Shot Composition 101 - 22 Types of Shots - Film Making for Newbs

In filmmaking, when deciding your shots, there are many different options to choose from. What are these options, what are they called, and how do they help tell the story? There are many different types of shots to choose from when creating your shot list for the day or for a scene. Knowing what these options are and what they're called will help you to become better at telling the story, and will also help you to become better at communicating your goals to your crew. In this episode, I'm going to give you a quick summary of 22 different types of shots. The first thing to look at in shot composition is our shot size.
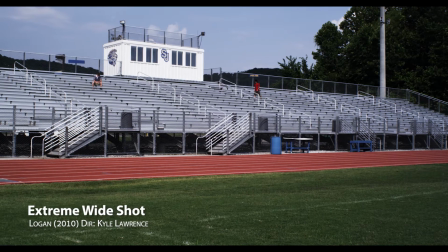Extreme wide shot, sometimes called an extreme long shot. That's because the camera is placed a long ways away from the actor.
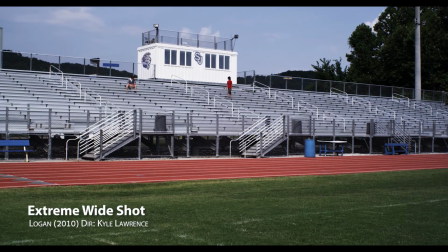The really wide shots work best in a theatrical context when it's a larger screen,
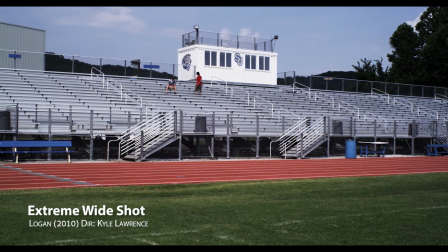but this shot can be used to establish your character's entire surroundings, or it could also be an artistic choice to show isolation or loneliness.
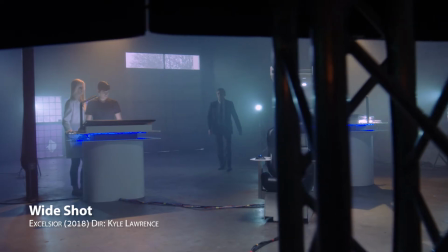Wide shot. A wide shot shows the entire character or characters and places them in their environment,
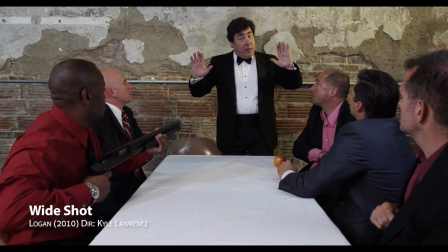allowing the audience to see a bit more of what's going on or where they are in relation to one another.
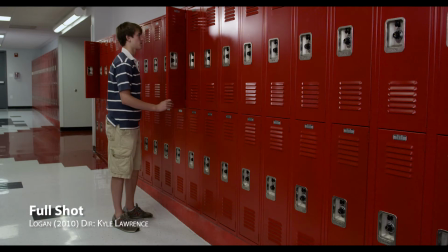Full shot. A full shot frames your entire subject head to toes and is more about filling the frame with the subject rather than showing the surroundings like a wide shot.
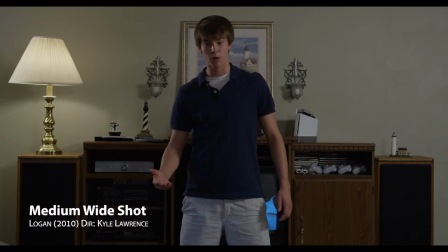Medium wide shot, sometimes called the 3/4 shot, just as it sounds, shows about 3/4 of your subject or from the knees up.
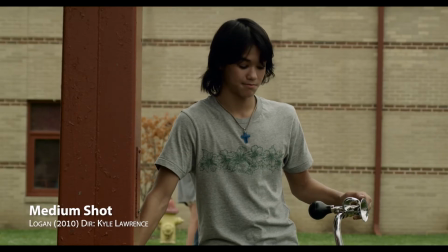Medium shot. A medium shot typically frames your subject from the waist up, is intended to show a bit more of your subject.
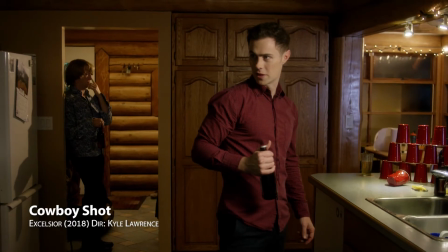Cowboy shot. Similar to the medium shot, the cowboy shot frames the actor from around the mid-thighs upwards,
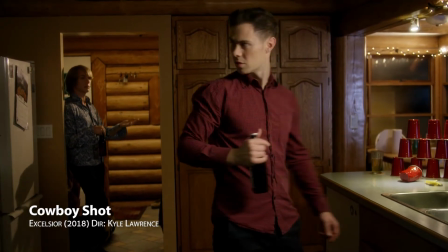showing just enough of the legs to allow a gun holster to be in the shot, hence the term cowboy shot. This shot works especially well when the actor is actually wearing a holster, perhaps they're a cowboy, and when shot from a low angle with a nice slow push-in toward the actor. Just saying.
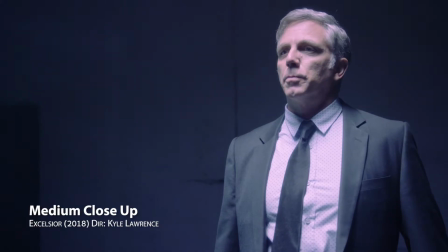A medium close-up frames our actor from the mid-chest up. It is much closer than a medium shot, but not quite a full close-up.
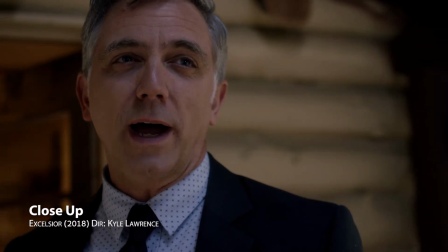A close-up is all about our subject's face, usually filling the frame with their head, or sometimes their head and shoulders, which is also known as a head and shoulders shot.
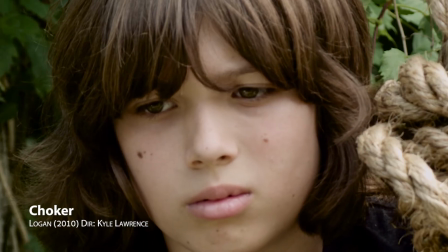A tight close-up, or sometimes called a choker, frames your subject's eyes and mouth with a little room above and below.
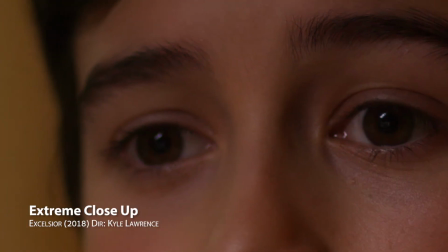The extreme close-up gets us even tighter to the subject and is the most that a subject can fill the frame.
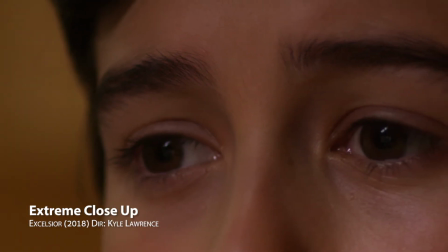For an actor, this is usually focused on the eyes or on the mouth, but not both.
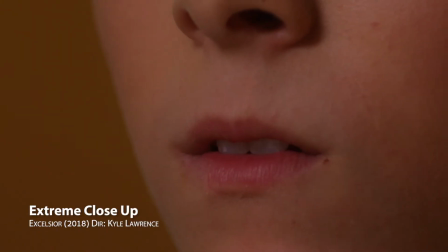For an object, this is usually focused on a very important piece of the object or some sort of action which is about to happen. Picking a shot is not just about the size of the shot, but many other variables, next of which is framing.
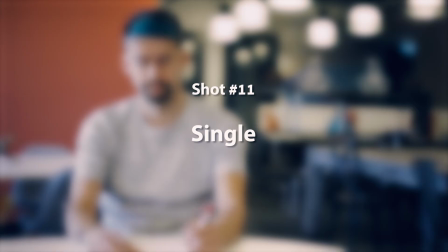When you frame only one actor in a shot, this is called a single. When you frame two actors in a shot, this becomes a two-shot.
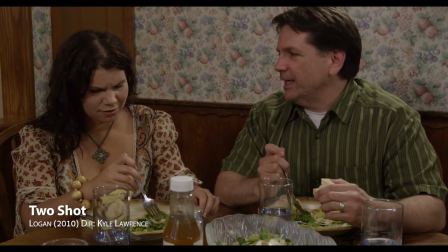The two-shot, just as it sounds, frames two actors in one shot.
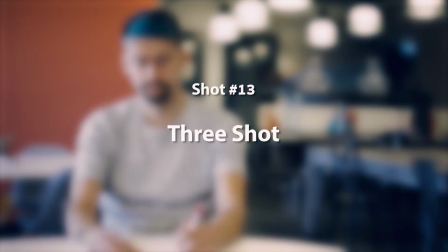When you frame three actors in one shot, you could call this a three-shot, four actors could be called a four-shot, and so on.
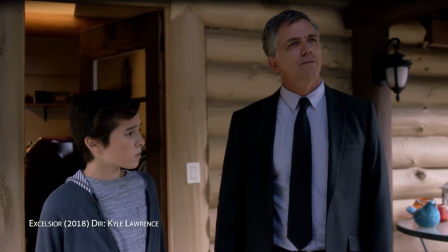When framing a two-shot so that both actors are taking up an equal amount of space in the frame, this is referred to as a 50-50, as each actor fills about 50% of the frame,
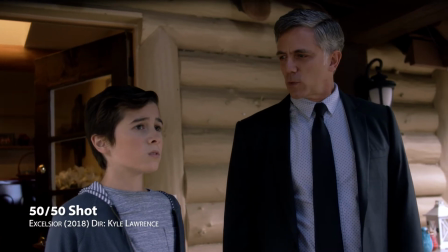or the frame is split evenly between the two actors 50-50.
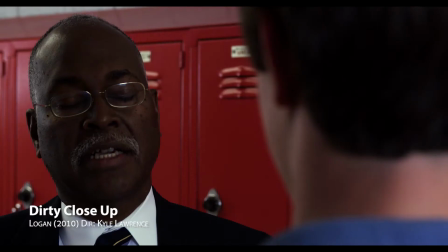Close-ups can be clean, meaning you can only see the subject in the frame, or they can be dirty, meaning that you see a small part of the counter whom the subject is speaking to.
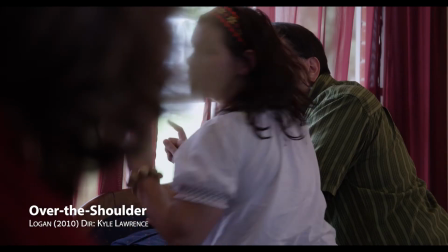An over-the-shoulder shot is an example of a dirty close-up where you are shooting over one actor's shoulder to frame the other.
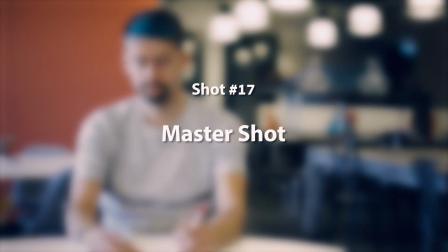When planning your scene, you should usually start with what's called the master shot. The master shot is one take of the entire scene, usually from a wide angle,
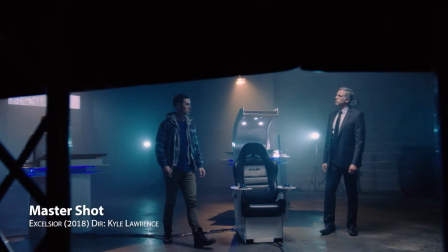but depending on how you block the scene and the movement of your cameras, or if your camera is on a Steadicam, you could easily encompass all sorts of shot sizes in the one take, for example, starting as a wide shot and ending on a close-up or medium shot. Although you would normally want more coverage in addition to your master shot, such as shooting close-ups and other shots from multiple angles, your master shot should, for the most part, be able to tell the entire story of the scene in just the one shot. Think of it as a safety shot that you can always cut back to if something goes wrong in another shot. However, the master shot is not to be confused with the one shot or the oneer. This is where you plan on only shooting one shot for your entire scene and covering every beat with just your one master shot. When done well, the oneer makes for a very interesting shot, keeps things moving, and could possibly save you a little bit of time on set.
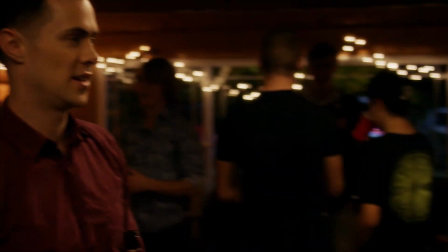Take a look at this oneer, directed by yours truly, where the blocking of the actors and the movement of the camera were planned in a way that were complementary of each other,
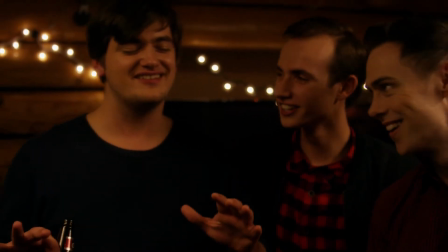allowing the actors' movements to give the camera motivation to also move. Most new locations in a film should start with an establishing shot.
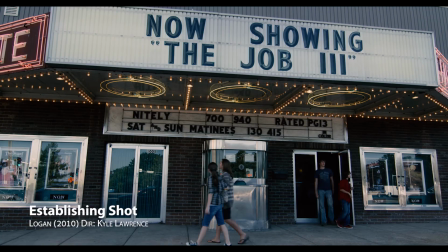This may be a wide shot or an extreme wide shot showing your actors and a whole lot of their surroundings,
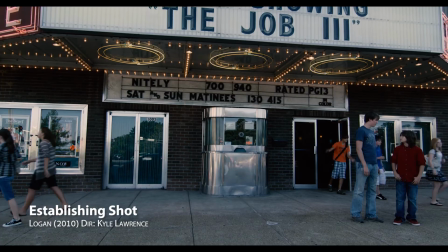or it may be a completely different shot, such as a cityscape or exterior shot of a building when your scene takes place indoors.
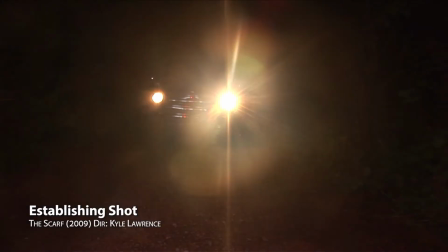The point of the establishing shot is to establish your scene, showing your audience where and when you are in space and time and giving your audience a bit of context. Determining where to place your camera in respect to the subject is also a very important piece of the shot process. It is very common to place the camera at or near eye level to the subject.
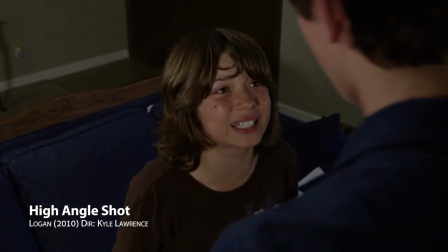However, using a high-angle shot can be used to show weakness or to show the magnitude of a problem.
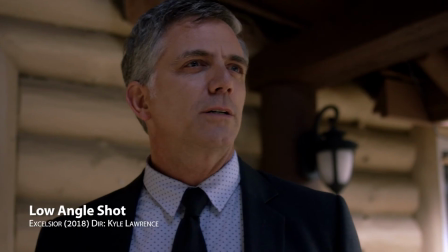A low-angle shot can be used to show power, authority, or resolve.
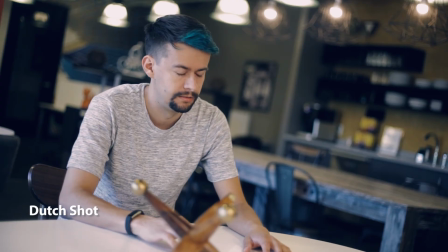A Dutch angle shot is when the camera is not horizontally level and can be used in all sorts of sizes and situations to create a sense of disorientation or confusion. It is important to choose the best shots to help tell the story in the best way possible. Combining many of these shot sizes and framings with different types of motion can really help you to create a powerful film. Thanks for watching Filmmaking for Noobs. If you liked what you saw, please like, share, and subscribe. Comment any questions that you have below and I'll try to answer those in a future episode.